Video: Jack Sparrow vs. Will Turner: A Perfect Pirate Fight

Because the characters are taking this fight seriously but that doesn't mean that the audience should. Jack's journey in Curse of the Black Pearl is the price of being a bad man and the consequences of listening to your conscience. Jack would be a whole lot more successful and a whole lot less interesting if he consistently did the selfish thing, but the conflict is what makes him interesting.
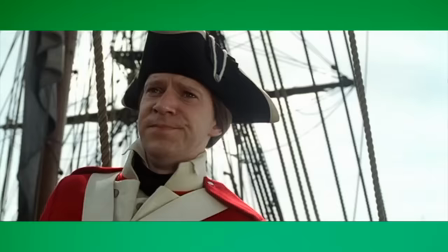[4:25]
I mean he could have just used the distraction of Elizabeth falling off the cliff to push these two guys, neither of whom can swim, into the water and make good his escape on the Interceptor.
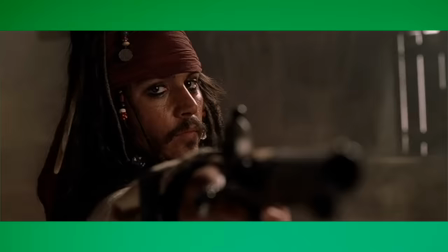[4:33]
He could have shot Will at the end of the duel and made good his escape from there but that would be a bit one note no? Will's journey in Curse of the Black Pearl is about the price of being a good man and the consequences of following your heart when things aren't
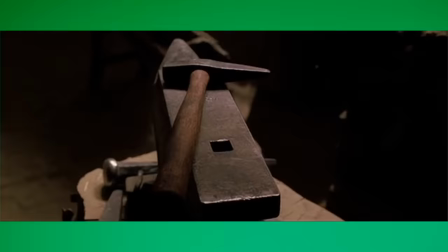[4:46]
quite what they seem and so it goes we begin as Jack escapes from his irons with Will being a tidy freak and caring for an unconscious drunken
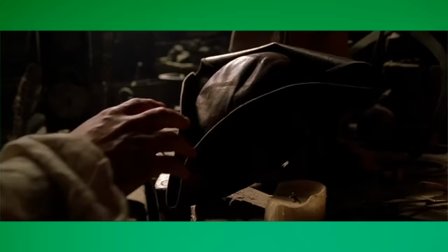[4:53]
master who is probably the closest thing to family that he has and Jack threatens Will with a sword because nobody touches the hat the type of sword Jack's using is called a hanger which is basically a slightly longer version of a Cutlass. Cutlasses were basically the sort of choice for sailors of all varieties because they weren't as long and unwieldy as rapiers which is useful when you're on a ship. Jack probably does more fighting than rope cutting though so I suppose he'd want the extra length of a hanger.
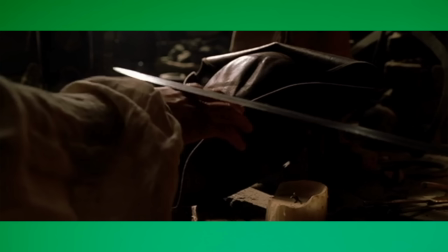[5:16]
No jokes please. Jack's sword is also in a state rather like the rest of him. Look at it, is it even sharp? If he cut you with it would you die of blood loss or tetanus first?
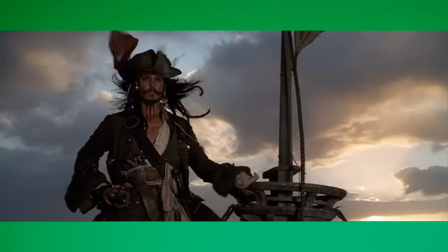[5:26]
Say thank you to the props and costume and hair and makeup departments.
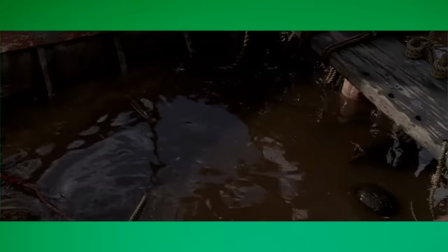[5:29]
Jack Sparrow is a has-been pirate who smells really bad and sailed into port royal on a tiny sinking boat of course his gear
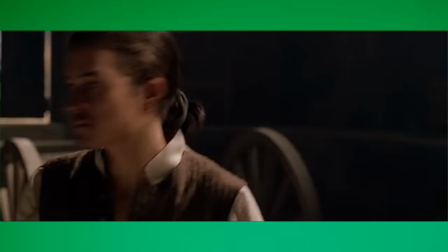[5:36]
is looking worse for wear Will by contrast grabs one of the many swords that he has made like all of them it is new and shiny but this particular
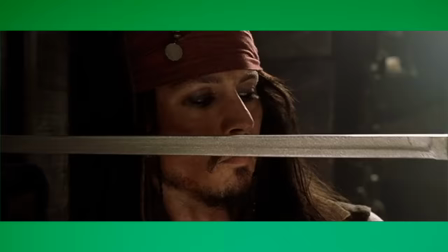[5:43]
one is his so it's not gold filigree laid into the handle but it is very well got your cast-iron grip you've got your half basket hilt to protect your fingers but most of all it's Will's sword and swords are for cutting and fighting and things so it does what it does without any particular flash but it does it well much like Will it's well made and well maintained but there's nothing expensively fancy about it and we haven't even
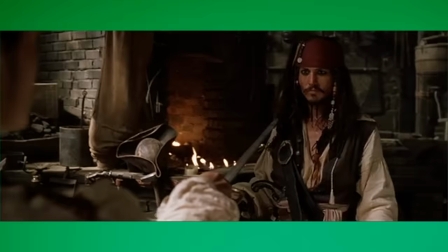[6:06]
started fighting yet time for some talking so that Jack can try and psych out his opponent do you think this wise boy while Will is just
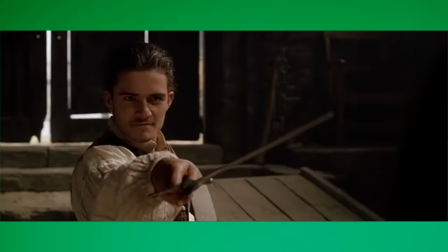[6:14]
very focused on the whole Elizabeth thing when we actually begin the fight we learn a couple of things very quickly first that the neat precise personality
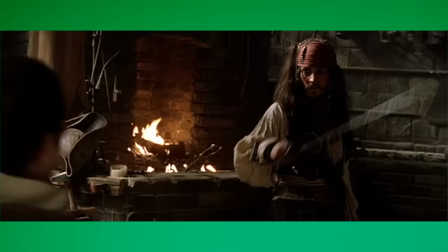[6:22]
that means he knows exactly where his hammer should be no jokes please carries over to Will's fencing style second that after a very short time Jack knows
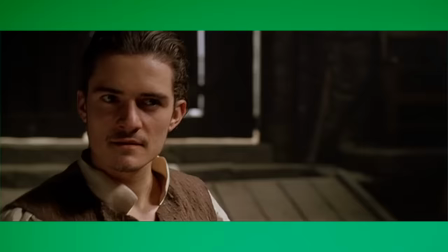[6:29]
that Will is pretty good at this sword fighting thing you know what you're doing I'll give you that excellent form around here we call the sections into which fights are divided phrases and a phrase ends anytime there is a pause and you can use that pause just as a pause or you can consider your next move which will of course be in time to the music or you can swish your sword around like you're Anakin Skywalker or whatever and generally fights are
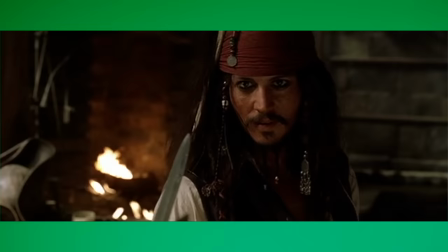[6:51]
learned section by section phrase by phrase because otherwise if you tried to learn it all once you just get very confused Jack attacks
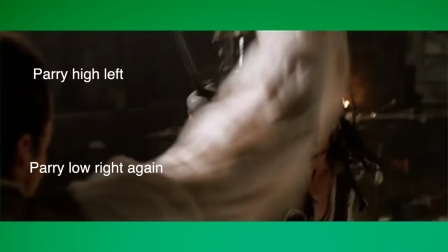[6:58]
and advances and is parried Jack attacks and advances for a longer phrase and is parried Will has hit the steps and can't back
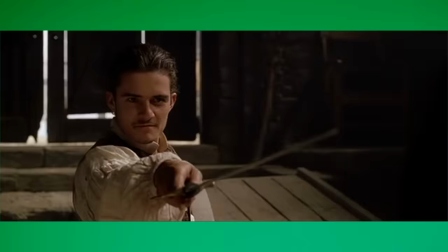[7:04]
up further so swipes at him instead then we reverse and do a similar thing in the opposite direction Jack has been feeling out Will's defense and now we see what Will is like on the attack and he's pretty good this being established what do we already know about Jack well that he's tricky considering his
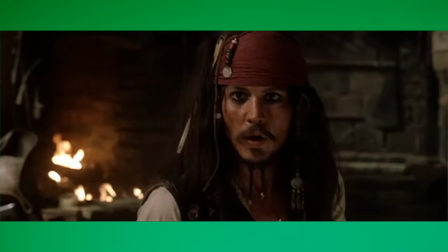[7:20]
human corkscrew a personality it would be weird for him to just have a straight fight so how's your footwork will is a very by the book fencer and he knows the correct response to jack's footwork and jack is relying on this lawful good tendency of will's to get him to the door at this point we reinforce
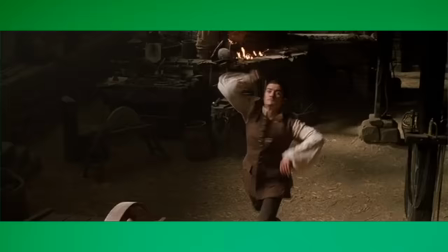[7:37]
will's basically a decent human being character by having him lock the door with the sword rather than cleave jack's head into so now jack can't escape and it's here that we get into a more environmentally conscious fight not not that kind of environmentally conscious I mean
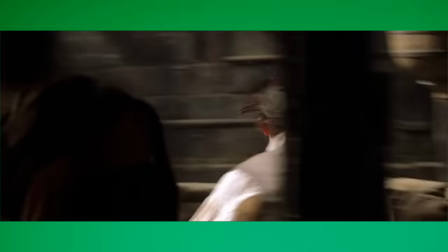[7:52]
that we're not just going back and forth across the floor with swords anymore Will grabs the poker Jack is looking for an escape and so they're having to fight around the
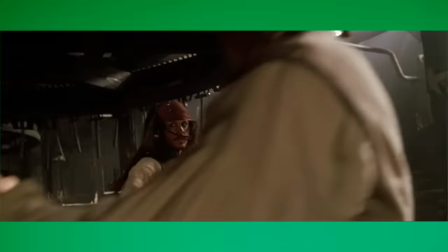[7:59]
pillar Jack uses the remains of his irons to try and catch Will's hand Will dives into the wheel out
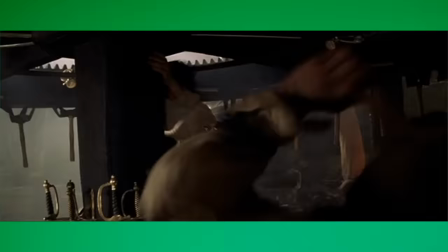[8:05]
of the way they each grab more weapons and we learn something more about Will Who makes all these?